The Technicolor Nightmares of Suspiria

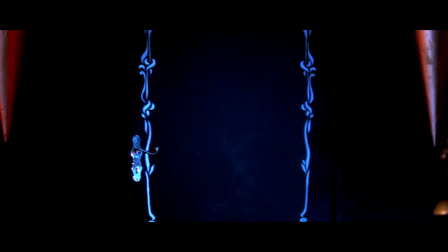0:04 Some horror films terrify through inescapably realistic fears. Others create monsters that amplify primordial terrors to the umpteenth degree.
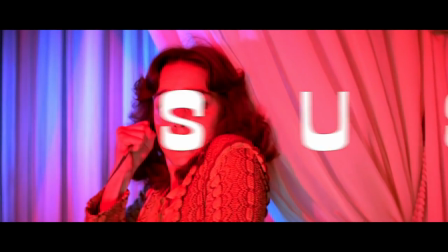0:13 But some, like writer and director Dario Argento's 1977 Italian giallo horror film Suspiria,
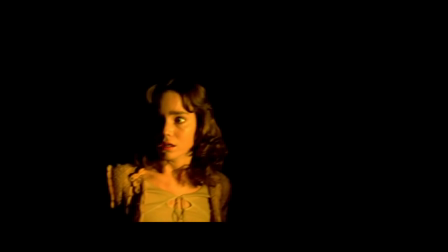0:21 envelop the viewer in an inescapable, reality-bending world akin to a nightmare.
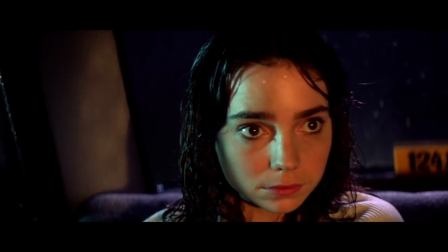0:26 Telling the story of an American ballerina named Susie, played by Jessica Harper,
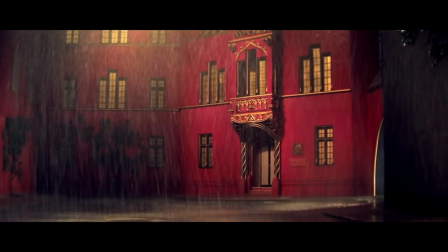0:30 who comes to a German ballet school only to be caught up in a twisted and mystical murder mystery.
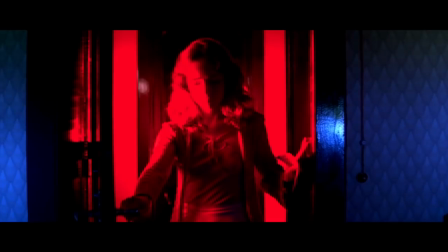0:36 Suspiria isn't a film that astonishes through its narrative, but rather through its terrifying style.
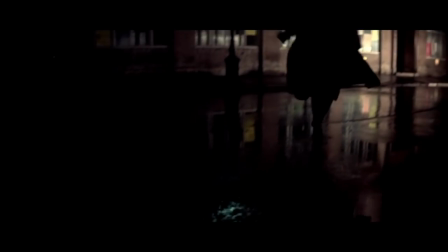0:42 While Suspiria is a movie that slowly feeds its audience clues concerning the central mystery at hand,
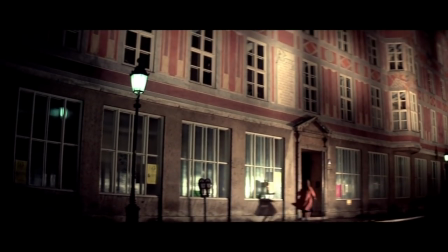0:47 the point of Argento's blood-soaked masterpiece is to drench the audience in mood and an inescapable terror.
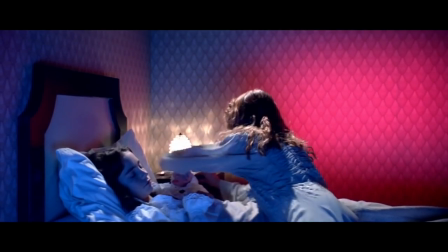0:53 Yes, the central characters themselves are seeking to get to the bottom of what is actually happening at this clearly sinister ballet academy,
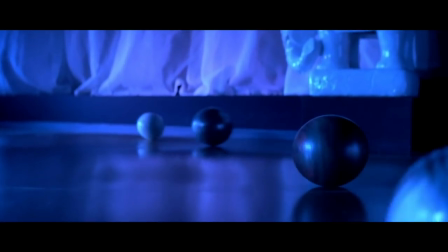1:01 but the experience of shock and awe far outweighs any audience desire to discover the truth about this admittedly paltry mystery.
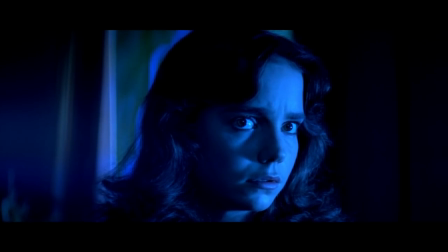1:08 And the key to that experience is Argento's use of astonishing, unforgettable colors.
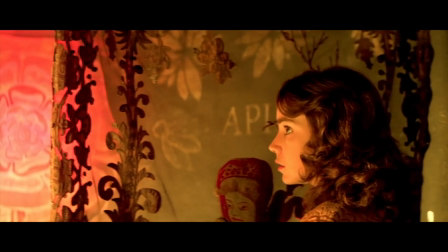1:13 These colors create an otherworldly atmosphere that leave a lasting impression and work
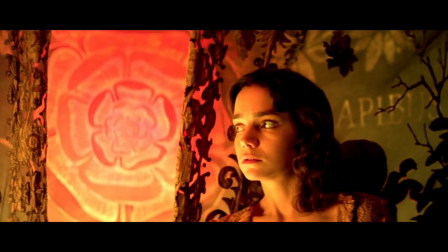1:18 in tandem with how Suspiria establishes and shifts its mood from scene to scene.
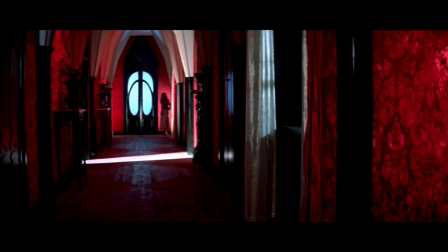1:22 The result is a film that feels like a nightmare come to life, and cinematography that matches narrative in its increasing detachment from the rules of reality.
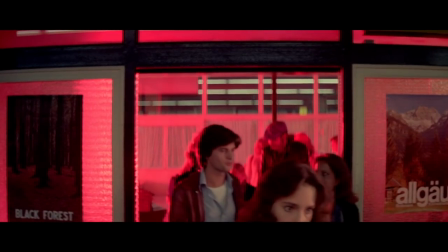1:32 From the opening frames, there is something off-kilter about the world of Suspiria. As Susie arrives in the country on her way to the academy,
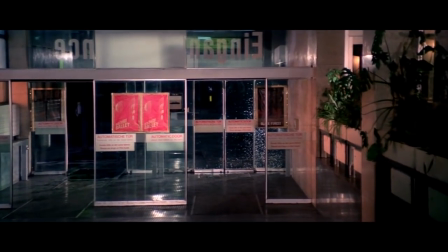1:39 a simple German airport is bathed in nightmarish reds and blues while prog rock band Goblin's iconic theme slowly kicks in.
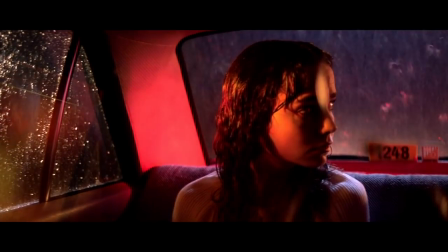1:47 As our protagonist makes her way into a technicolor rain-soaked night, the audience is pulled into a heightened and wild world alongside her.
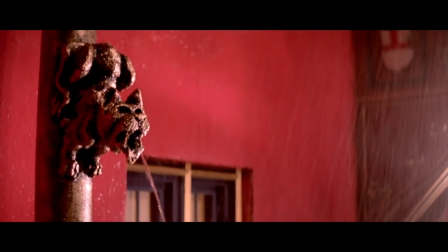1:55 Nothing is quite what it seems, and as the Academy becomes more and more insane around Susie,
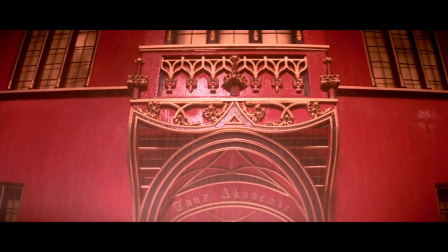2:00 we find ourselves trying to grab hold and make sense of our surroundings, just like the lead character.
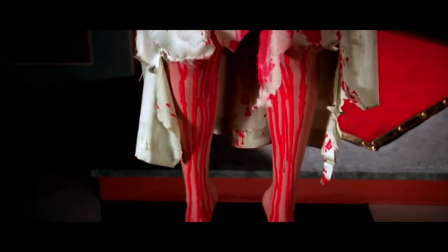2:05 From very stilted acting to gallons of blood that have the same color and viscosity as house paint,
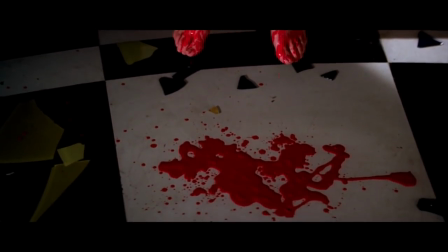2:11 the very nature of this dreamlike horror almost justifies the odd nature of these various elements.
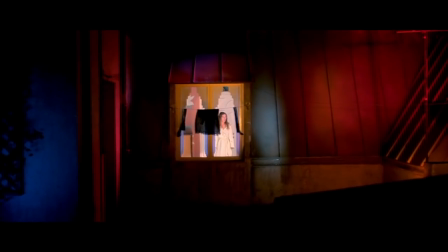2:17 Why wouldn't the people here act like this? Why shouldn't the blood look so incredibly odd?
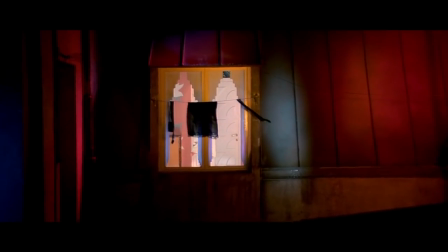2:22 It's clear that we've been chucked into a devilish abyss and must now fight our way out.
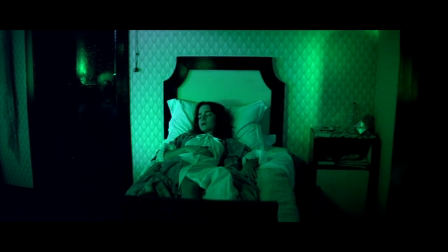2:27 So is Suspiria's dizzying disregard of logic and mind-bending tone the result
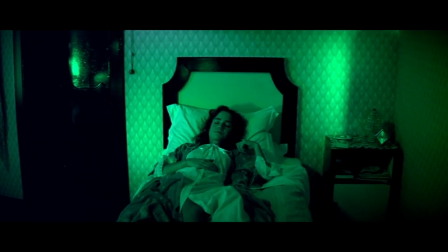2:32 of a complete mastery of filmmaking or just a happy coincidence of bravado and ignorance?
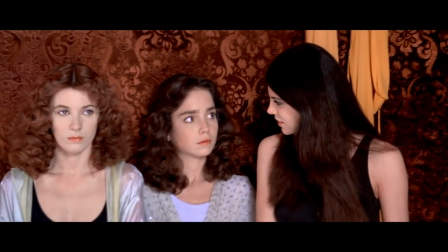2:37 Well, it's somewhat hard to tell. It's clear that acting isn't Argento's strong suit as a director, language barrier or not.
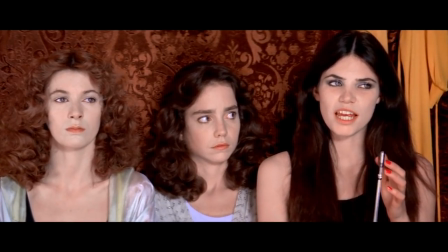2:45 I once read that names which begin with the letter S are the names of snakes.
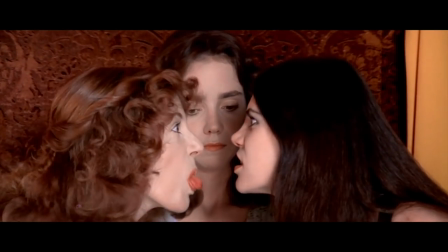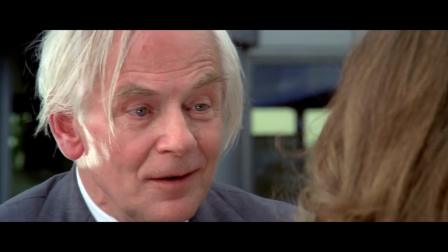2:58 Argento had each actor or actress speak in their native tongue and dub the film later depending on region, as was common with many Italian films at the time.
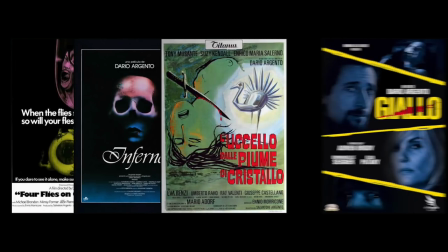3:06 And precise narratives aren't his forte either, which quickly becomes clear upon viewing other Argento films from across the decades.
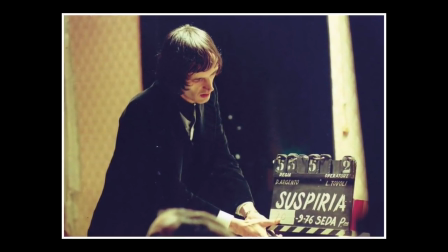3:13 It's also easy to become lost concerning character motivations or narrative structure on the first viewing of Suspiria.
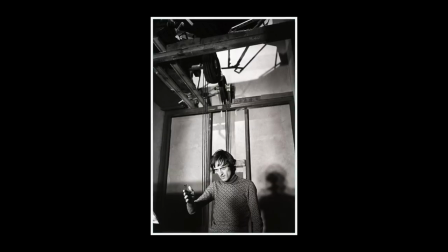3:19 But an effective horror film is an effective horror film, so who are we to judge how it came to be?
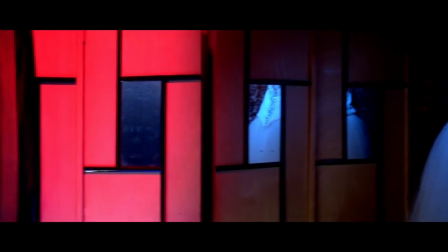3:25 Argento's creation is best remembered for its experiential nature,
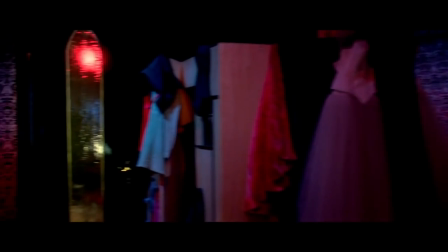3:29 and there are two massive components to Suspiria's success as a nightmarish work of genius – its cinematography and its music.
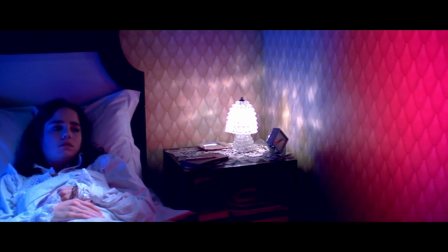3:36 It's no secret that color influences and informs mood in both real life and film.
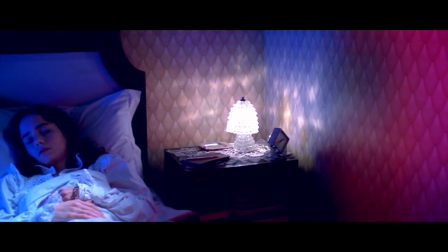3:41 While many filmmakers choose to weave these elements into their films through subtle yet consistent strategies,
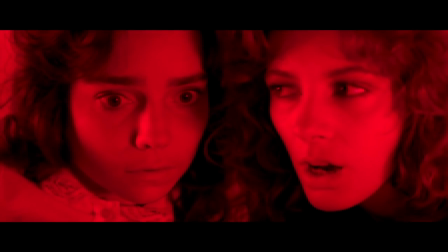3:48 Argento and cinematographer Luciano Tivoli opt to overwhelm the viewer with color. As a fairly simple horror film with few metaphors on its mind,
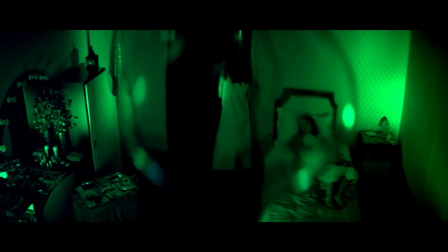3:56 Suspiria's use of color seeks to amplify feelings of terror and revulsion through the primary uses of red and green.
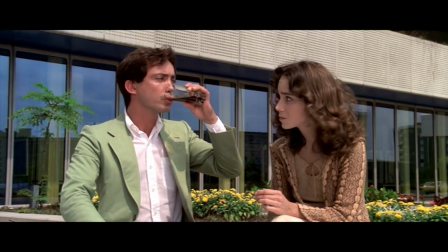4:03 While scenes set in daytime keep a fairly muted color scheme in order to emphasize feelings of safety while the sun is out,
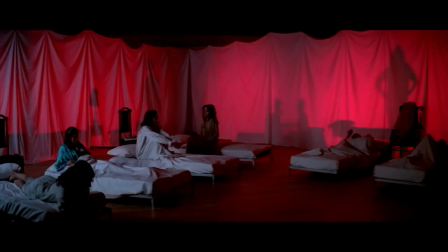4:10 the color palette immediately switches to the bold and bizarre as night falls in order to reflect the oncoming threat of death.
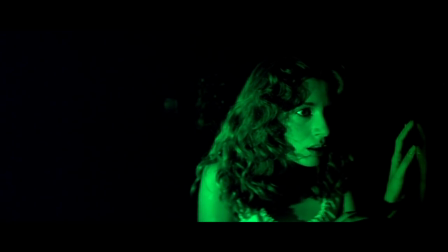4:16 Frequently, Argento lit his scenes by placing colored gauze over set lights, resulting in sets being drenched in bold, single colors.
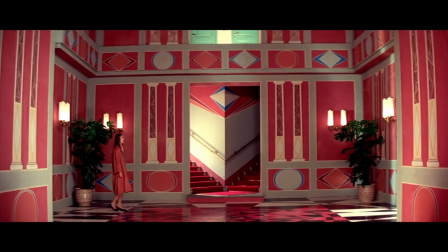4:24 In addition, the director had sets painted with bright repeating color patterns that show up time and time again throughout the film.
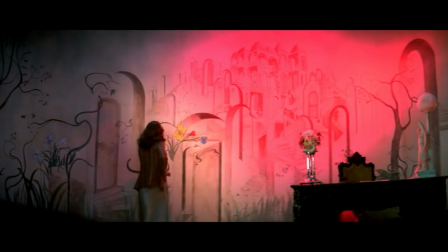4:31 These patterns also highlight the German expressionist approach to set architecture seen everywhere in Suspiria,
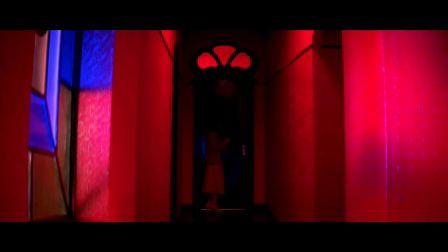4:37 which creates high and impossibly angled walls that seem to loom over and close in on Susie and her fellow ballerinas.
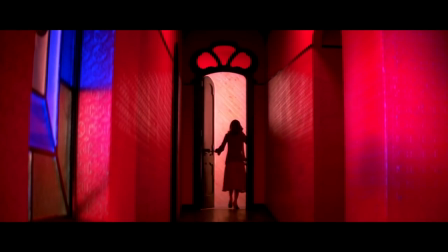4:43 In both techniques, an unnatural quality is highlighted to reflect the nightmarish supernatural dangers lurking everywhere.
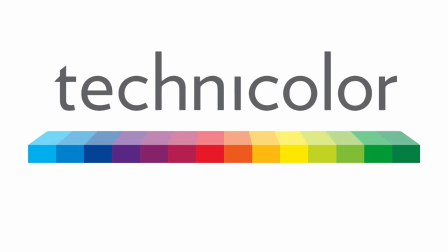4:51 Argento shot Suspiri on anamorphic lenses and processed the film via Technicolor IB prints, which emphasized bold primary colors through dye transfer to a greater degree than other forms of Technicolor.
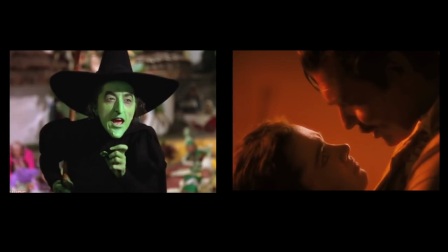5:02 The process was similarly used for The Wizard of Oz and Gone with the wind, both well known for their vivid color palettes,
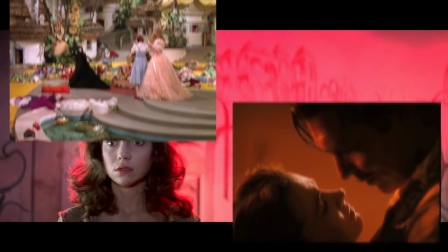5:09 with Suspiria being one of the final feature films to ever be processed in Technicolor. The result is a horror film that looks like none other.
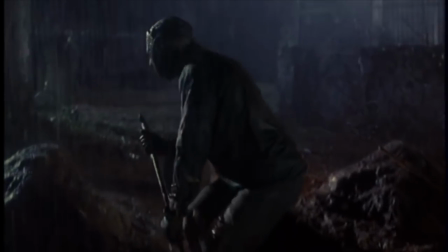5:17 Whereas most other horror films of the time, and most in the decades after, leaned heavily on murky nights,
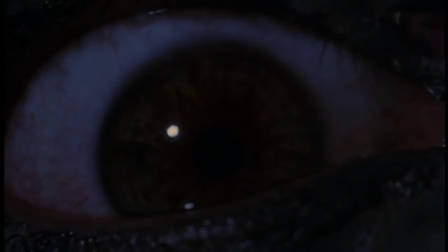5:24 desaturated hues, and the use of few colors, Argento injected Suspiria with eye-popping reds, pinks,
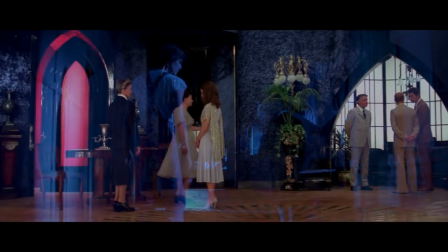5:30 purples, and blues, which burst from both daytime and nighttime scenes.
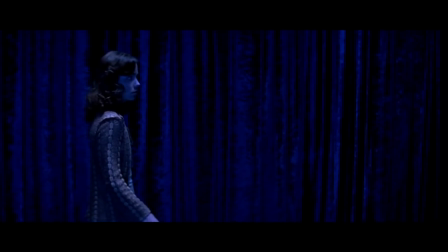5:34 Beyond the simple fact that these off-putting colors are everywhere, the vibrancy of Suspiria highlights the otherworldliness of the story,
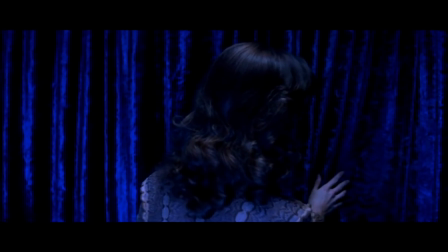5:42 planting it firmly in a place where the rules of reality do not always apply, and something gruesome and terrible could happen at any moment.
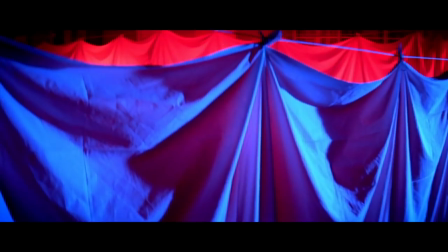5:50 Yet the characters typically do not make note of the technicolor world around them,
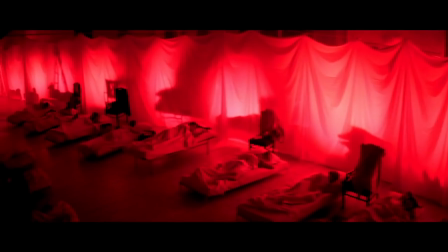5:54 even when sleeping in a blood-red dormitory or being bathed in an otherworldly light without a discernible source.
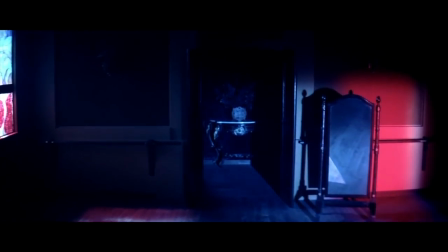6:00 It's up to the audience to process the expressionist use of colors and sets without an in-film explanation.
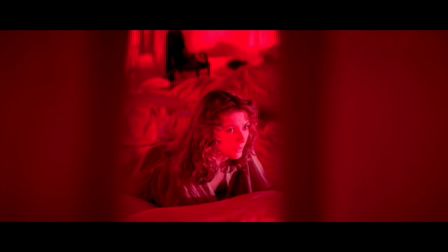6:06 These aesthetics do not reflect reality, but rather the mood and creeping psychosis of the unknowable evil lurking within the school.
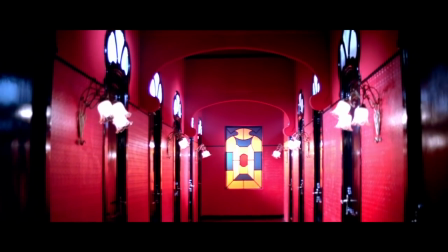6:14 If the colors of Suspiria are in-your-face madness, then the film's score is crafted to creep under your skin and constantly unsettle you.
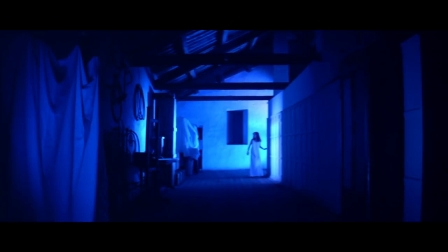6:23 Filled with guttural growls, ringing bells, echoing drums, whining organs, and the strange sound of a bazooki, a Greek string instrument,
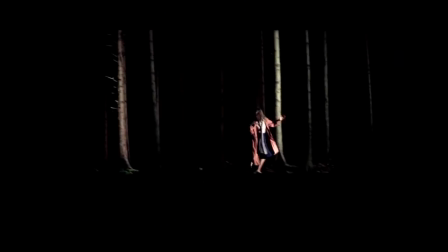6:31 Goblin's score to Suspiria is unsettling and thrilling. Heavily steeped in the jazz influence of progressive rock,
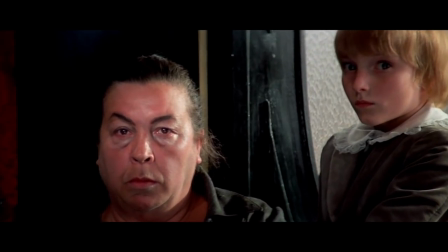6:38 Goblin's score alternates between settling into the background to quietly unnerve the audience and looming large and loud to amplify the terror on screen.
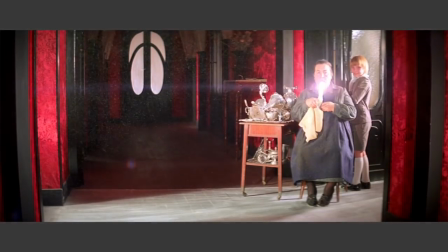6:48 Goblin's work here is one of the defining qualities of Suspiria, and one that has left a permanent impression on fans of the film.
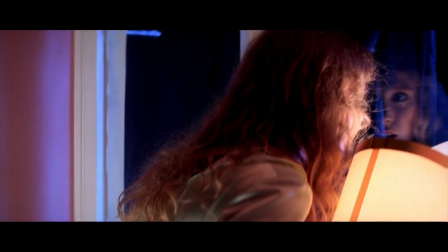6:56 The band's propulsive, unconventional sounds feel like a stranger leaping out of the darkness and yanking you into a room full of horrors.
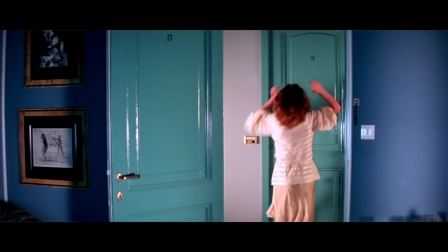7:04 It's disconcerting at times and frequently frightening, but that's what a great horror scorer should do.
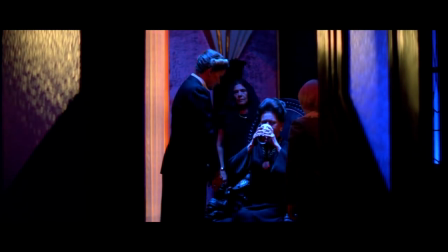7:10 These various elements work together to pull the viewer further down into the ghoulish nightmare that is Suspiria.
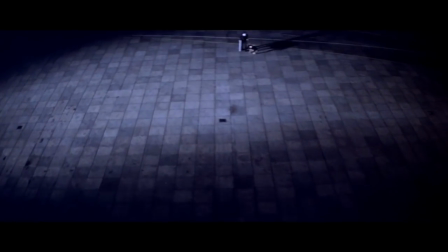7:16 And while the film may be renowned for its pulse-pounding, blood-strewn kills, it's not as gory as you may suspect.
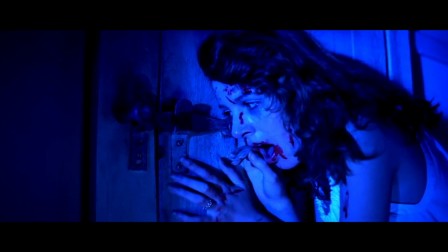7:22 Rather, Argento masterfully ratchets up the tension through his use of lurid colors,
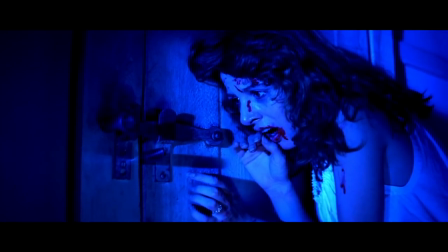7:27 kinetic editing and the constant score until sudden bursts of violence hit the screen.
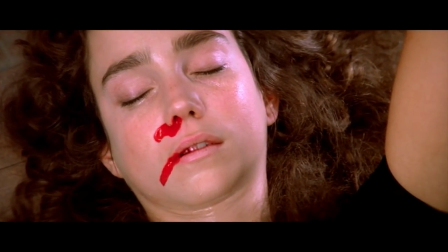7:32 And while the very fake blood may run like water, it's the ferocity and terrifying ideas at play that scare the most.
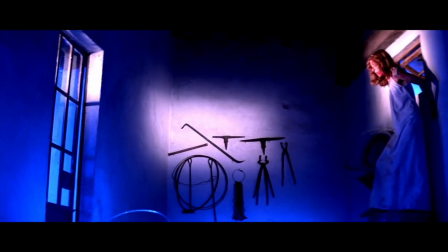7:39 Scenes like a victim falling into a room full of razor wire send shivers and gasps.
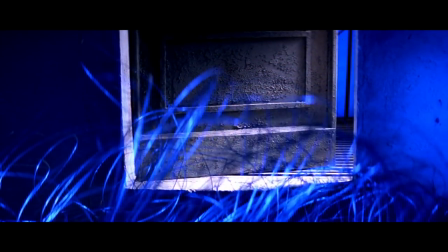7:43 Not because of any gruesome special effects work, the scene is surprisingly light on blood,
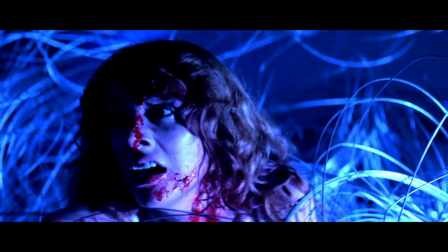7:48 but because of the squirm-inducing idea and seemingly interminable length of the scene.
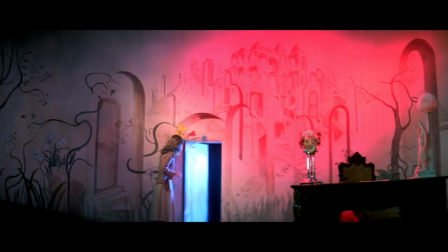7:54 By the time we reach the film's climax,
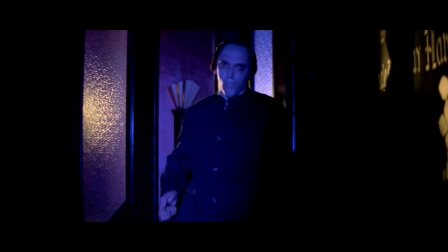7:56 the terror and constant threat of violent death has been hanging over the audience and protagonist Susie for so long that every last nerve has been shredded.